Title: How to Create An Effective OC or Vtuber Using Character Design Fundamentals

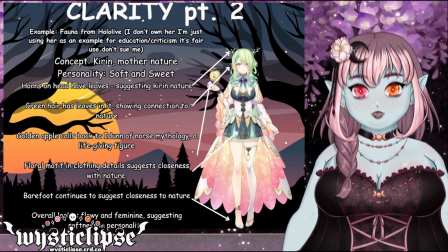Anyway, her concept is a Kirin, and she is basically Mother Nature,
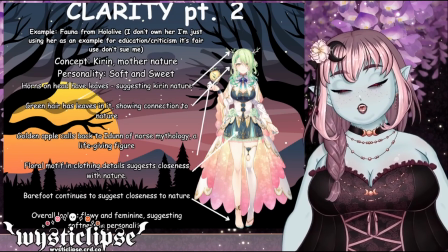and her personality is very soft and sweet, and she's soft-spoken, very calming to listen to.
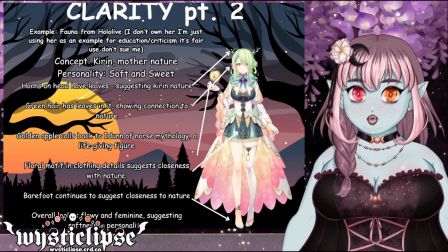She does a lot of ASMR stuff. So her character design has to convey that, and I think that they did.
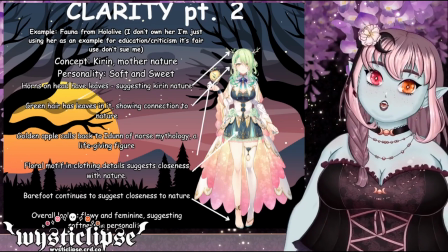The horns on her head have leaves. It kind of both suggests her Kirin nature and her Mother Nature sort of vibe.
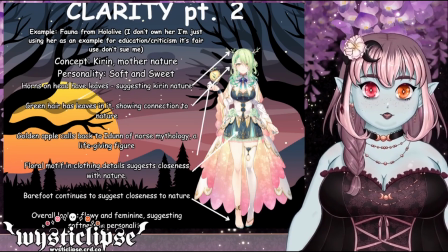Her green hair has leaves in it, and it also has flowers in it, although you can't quite see.
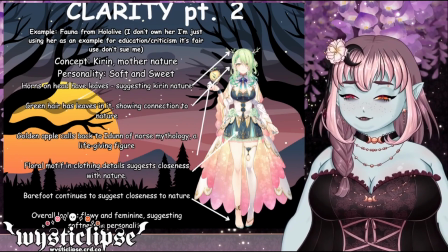We're gonna have a close-up of her later. Her golden apple calls back to Idun of Norse mythology.
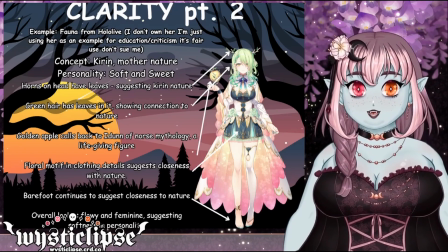She is a life-giving figure. Specifically, if you don't know who Idun is, She grows the golden apples that the gods eat to maintain eternal life.
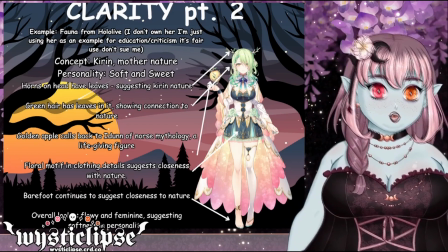The gods in Norse mythology and Norse religion are not immortal, inherently.
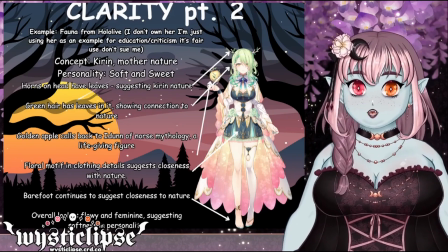They can die, and they can get old and die of old age. That does happen.
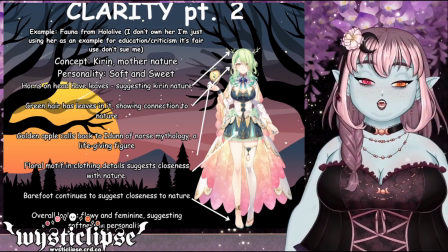But if I got into a rant about the Norse lore and everything like that, we'd be here all day, because I am a Norse pagan myself.
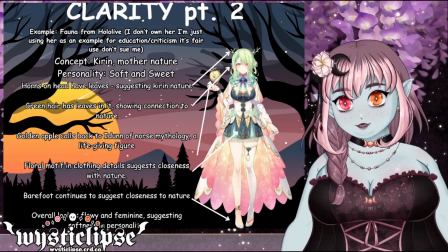I don't want to go into it, but yeah, that's what they were going for with that little design feature.
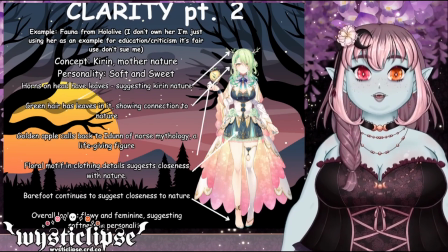Next, her floral motif goes through her entire clothing. I don't know what that golden design is called off the top of my head.
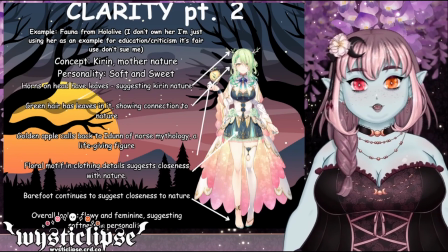I know it's like a French motif of some sort, but it flows through the entire design and is repeated multiple times.
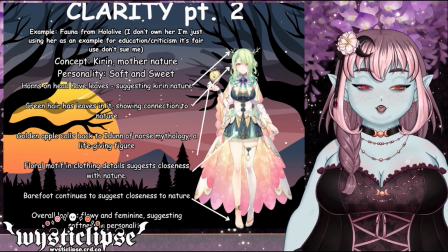It suggests the closeness with nature, and it also suggests gentleness and femininity.
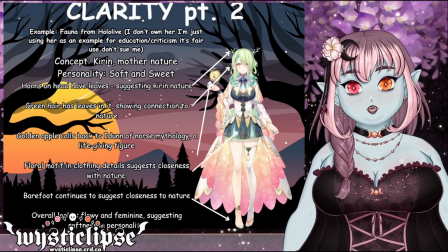She's barefoot, deliberately to suggest the closeness with nature.
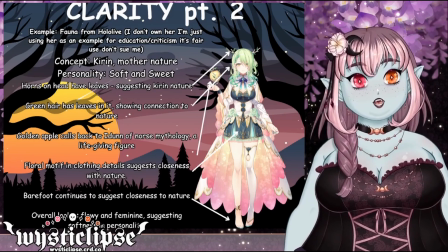You know those people on Facebook that are just like, oh yeah, I'm renaturizing, I'm walking around in the woods barefoot.
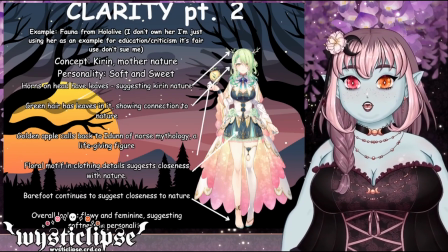That's a bad idea, don't do that, but also, that's what that's meant to suggest. And she's got an overall flowy and feminine, sort of soft look to her.
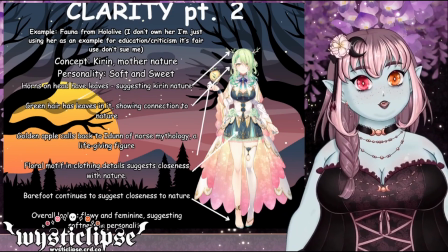When you see her in action, her model is beautifully animated.
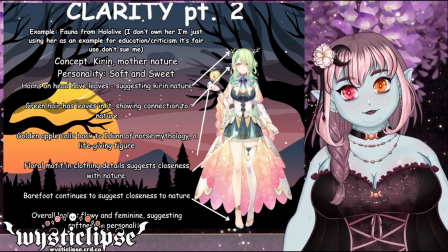Everything flows very well. I believe that she is a perfect example of design clarity.
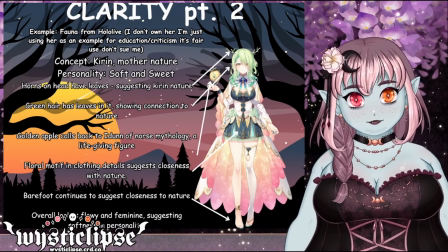You get all of those parts that they're trying to convey in one big package.
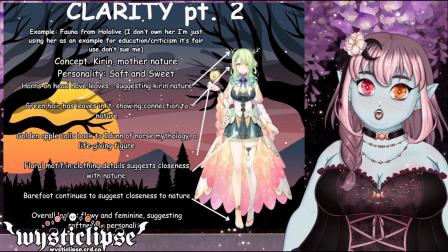And her alternate outfits have also taken more consideration of who is acting as her.
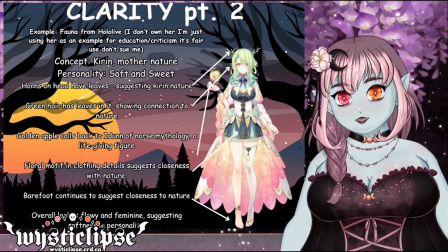Because this design, if you didn't know, was actually finalized in 2017, long before she would have even auditioned for Hololive.
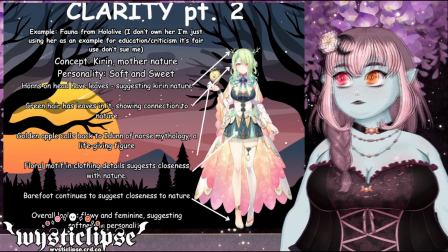They have designs going way back.
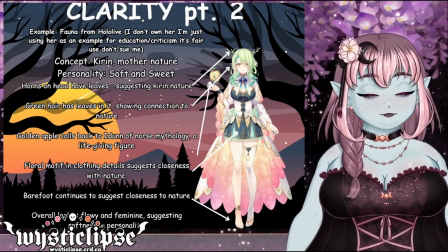I only found this out through finding one of the original reference sheets for her.
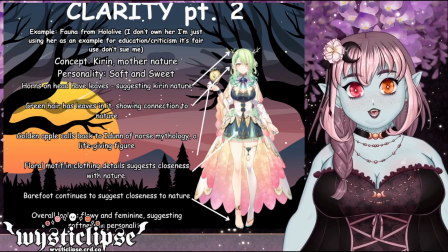So yeah, that's interesting.
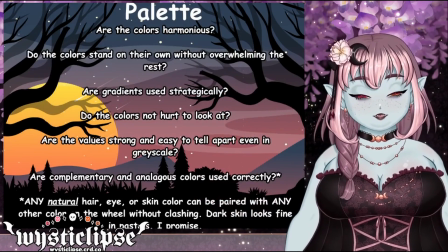And next is the palette. The color palette is a very important part of character design.
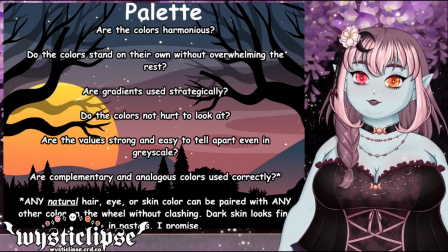You want your colors to be harmonious. They want to stand on their own without overwhelming the rest of the palette.
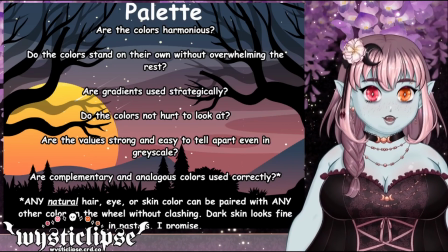The gradients need to be used strategically, so don't go overboard with them.
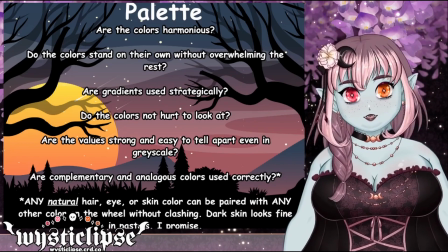The colors need to be not unpleasant to look at, so generally I would avoid like bright yellow and bright red. People don't like to look at bright yellow, bright red, bright magenta, all those pure colors way up in the top right corner of the color wheel.
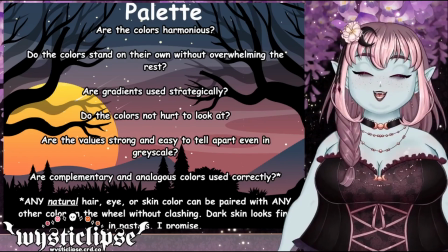Avoid them. I almost never ever use them except for tiny little accents.
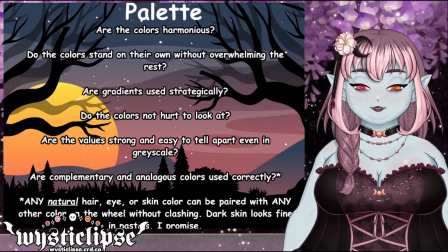Are the values strong and easy to tell apart even when your character is in grayscale?
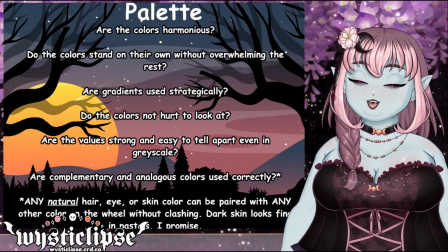You want to be able to look at character in grayscale because you also have to consider people
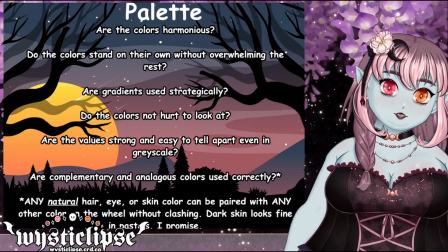who are colorblind are going to be looking at your character and they're going to be inferring information about it
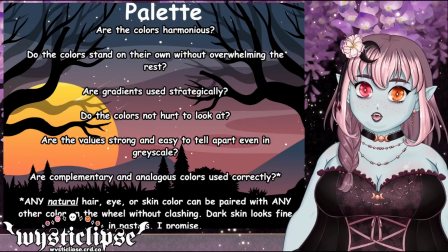based on the colors that you use and the values in the colors.